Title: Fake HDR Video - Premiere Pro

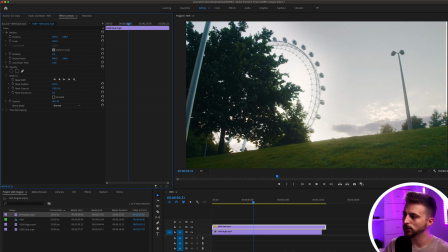249s
So I'm just going to select a number where we're starting to restore that highlight detail. So around 60, 50%, somewhere around here. And I think that looks great. Now, the problem is, though, because I had to move that clip and line it back up again, it's not quite framed up perfectly on the right.
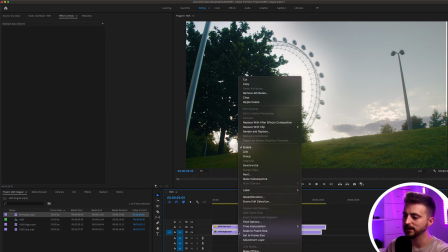266s
So I'm just going to select both of those layers. We'll right click. We'll go nest that.
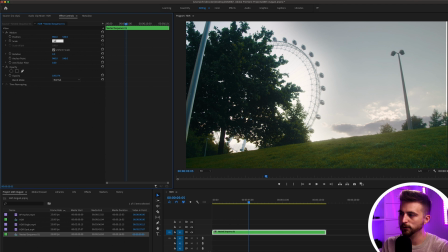273s
And then I'm just going to zoom in on this layer to maybe 104. Can even pull that back to 103. And that looks great. So now we've got this HDR effect on our footage.
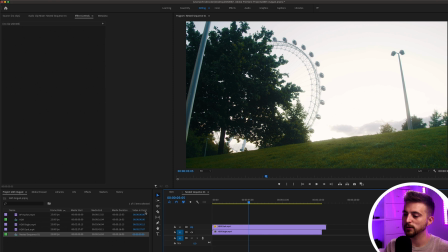285s
So before we started with this overexposed highlight detail in the sky,
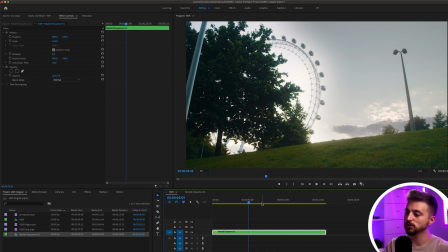288s
now we've restored that with our HDR video And now we've got this really nice video footage and all parts of the frame are correctly exposed. So from here, you can now just move on into grading. So let's drop around the levels onto this nested sequence.
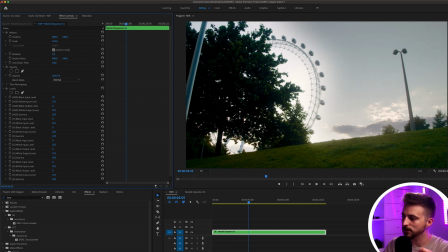304s
And we can just pop those shadows a little bit more so we can make those just a little bit more dark, just so it's not as obvious.
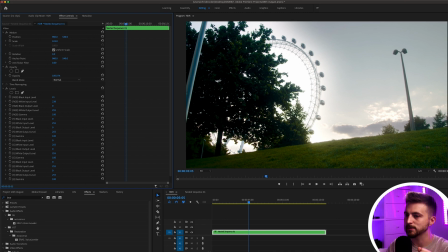312s
And then just bring in those white input levels just a little bit more. So this is before. It looks great, but it's a bit flat. Now that we've added levels in, it's actually looking like this could be a real shot. Now, this technique is really beneficial if you need to shoot in a high contrast environment like at sunset. So if you're filming towards the bright sun, anything in front of the camera will be underexposed. So it's really great in those instances, but it's also really great if you've got a cheaper camera. So if you haven't got a high-end cinema camera with great dynamic range, so if you've got a digital SLR camera for maybe just a few hundred pounds, it's not going to have the best dynamic range. So if you shoot in HDR, so if you shoot the bright part and you shoot the dark parts and you merge them together, it's going to make it look like you have a much more expensive camera with a much higher dynamic range. And there you go. That is how you do this fake HDR effect inside of Adobe Premiere Pro. So thank you ever so much for watching this video. I really do appreciate your support, and hopefully I will see you in the next video. See you there.